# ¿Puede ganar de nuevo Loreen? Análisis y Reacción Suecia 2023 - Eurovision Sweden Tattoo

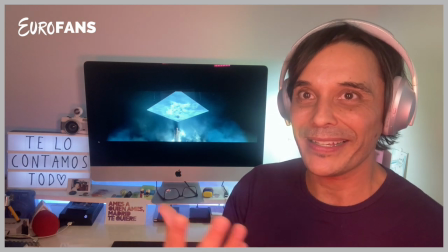(16:01)
Como si se elevase al más allá en este mensaje que está trasladando del amor.
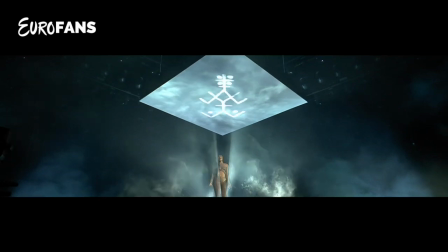(16:08)
Precioso este plano, icónico, sin duda, un diamante en bruto.
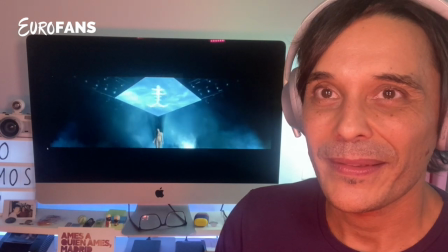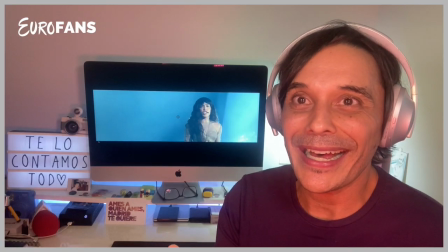(16:20)
¿Os habéis dado cuenta de la iluminación cómo ha cambiado, ¿eh?
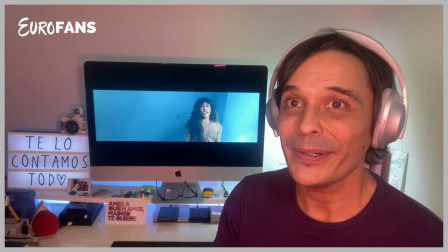(16:25)
Hemos pasado a otro apartado mucho más claro, que agradecemos por el contraste, ¿eh?
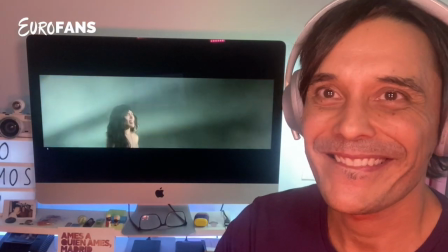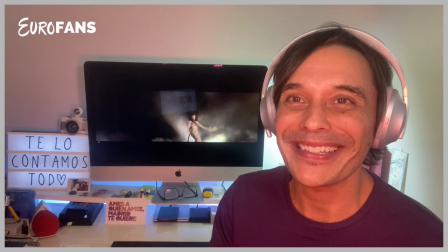(16:39)
Es una maravilla, esto es una maravilla lo que estamos escuchando. Tiene mucha fuerza, tiene mucho poder.
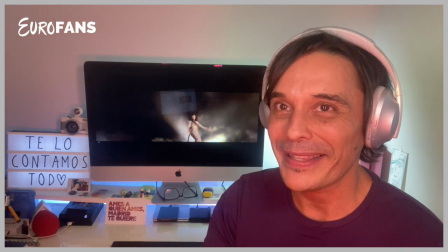(16:45)
Mira de dónde venimos, de ese apartado más de orquesta, más de sinfonía, más de melodía, y de nuevo vuelve a subir.
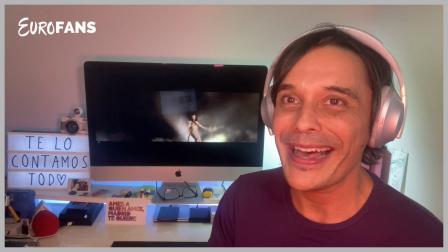(16:52)
Y por lo que parece, no creo que sea la última subida. Precioso.
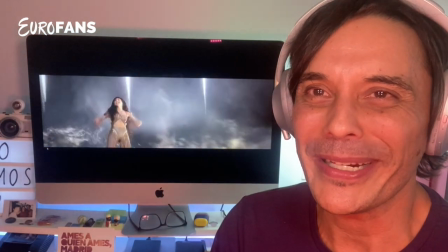(16:59)
La iluminación es increíble.
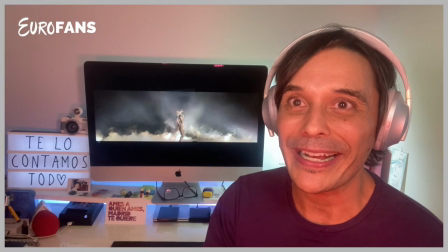(17:01)
Fijaos, los efectos especiales, la atmósfera que ha creado en el escenario, tan intimista. Es un micromundo, está ahora mismo fuera de todo.
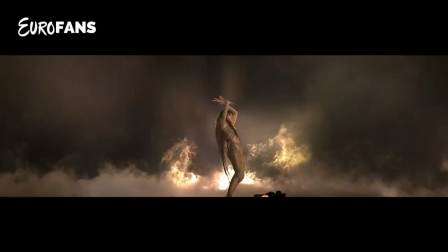(17:13)
Si esto es en el Melody Festival, lo va a replicar seguramente, lo va a replicar, lo mejorará.
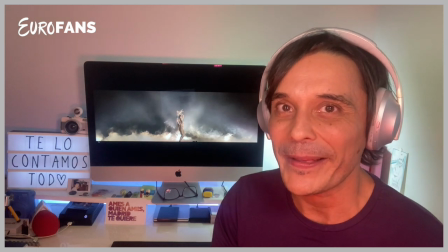(17:20)
Yo supongo que lo va a mejorar seguramente en los apartados de realización. Y a nivel vocal no tengo absolutamente nada que decir. Loren está increíble.
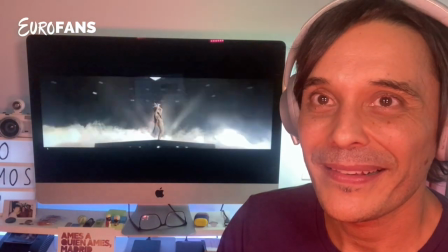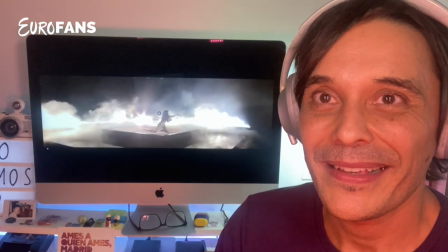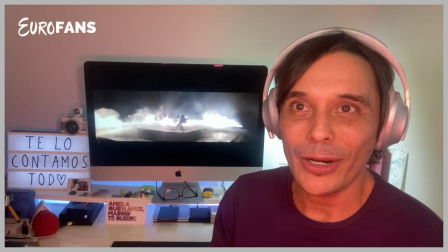(17:40)
¡Wow! Magia es lo que está creando Loren en el escenario.
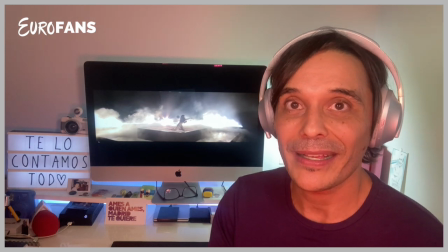(17:43)
Es mágico el momento porque hace que te abstraigas y que sea completamente hipnótico de principio a fin.
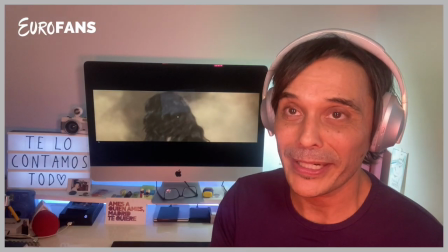(17:55)
El plano general, que se echaba en falta, el plano general, ahí ya se ha visto, hay mucho plano detalle,
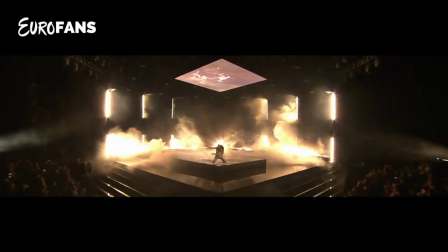(18:01)
y plano general con este y algún otro que nos puede regalar sería perfecto para darle forma a esa burbuja.
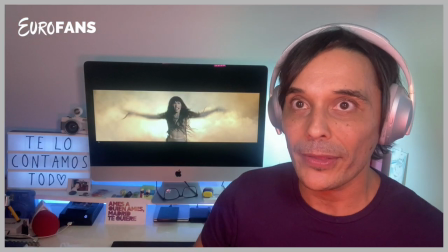(18:12)
Fijaos los movimientos que está haciendo Loren, que está ahí como mimetizándose un poco con los elementos naturales que hay alrededor suya, ¿no?
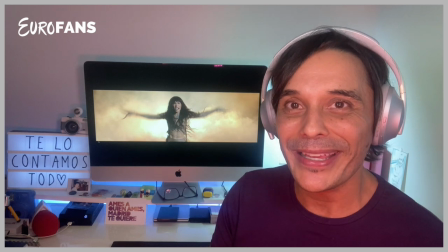(18:19)
Y eso hace que se integre más en la canción y que haga la propuesta aún más suya.
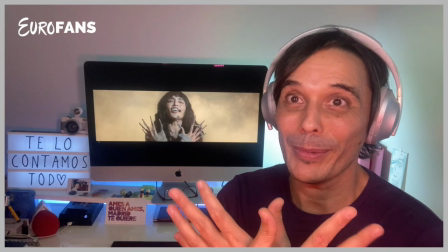(18:26)
Bueno, bueno, otro plano maravilloso que acabo de dejar en pantalla. Bueno, y este movimiento que hemos visto antes a Eva Mora simularla en las votaciones,
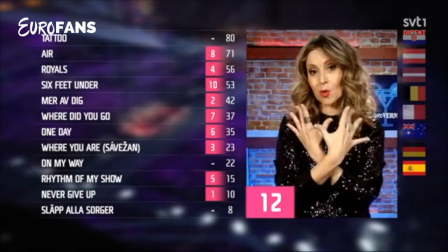(18:35)
otro movimiento icónico, otro plano icónico que tenemos en pantalla.
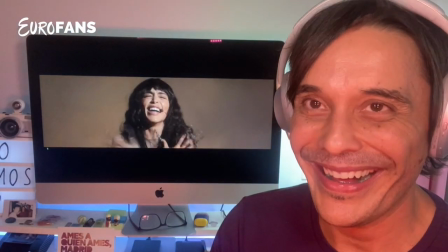(18:40)
¿Ha acabado la canción? Ha acabado la canción. Y mira cómo está de contenta ella. ¡Wow! ¡Wow! ¡Wow! ¡Wow! ¡Wow! ¡Wow! ¡Wow! Señores, estamos aquí presentes. Ahora sí, como hemos sido abducidos, ¿eh? Como ella ha sido abducida por un momento que hemos visto ese plano, yo he sido abducido por esta actuación increíble.
Yo estoy ahora mismo al borde del ictus.
Es mucha la fuerza, la energía, la perfección, lo diferente en lo vocal, en la escenografía, en lo que se transmite, en la emocionalidad del mensaje. Tiene todos los elementos para quedar en lo más alto de esta edición.
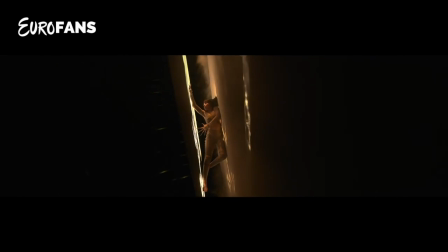(19:33)
Es una actuación impecable, es una actuación desde mi punto de vista ganadora, porque no le falta de nada,
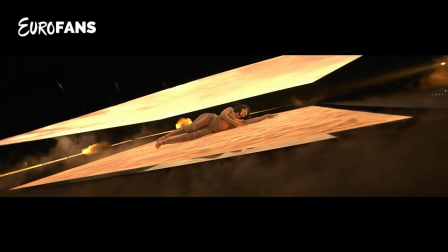(19:40)
sorprende todo, escenografía, como hemos dicho, su energía, su estado físico, lo que cuenta, el vestuario,
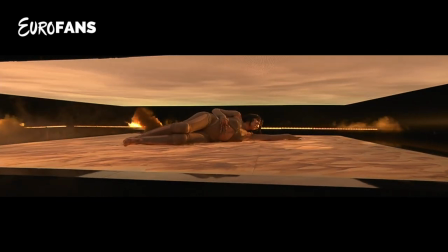(19:47)
su interpretación, todo, todo es increíble, es majestuoso, es muy cinematográfico, es algo grande, es algo
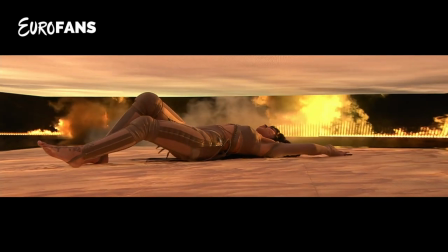(19:55)
que no he visto hasta el momento en esta edición.
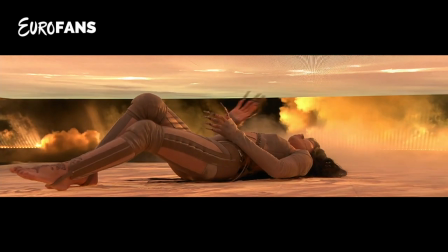(20:00)
¿Esto quiere decir que Loren tiene que ser ganadora desde mi punto de vista o
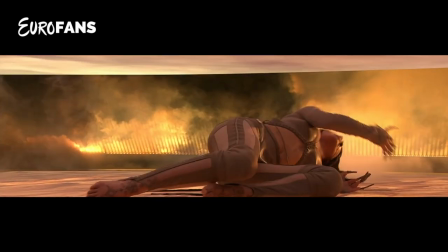(20:04)
puede ser ganadora desde mi punto de vista de esta edición 2023 en Liverpool?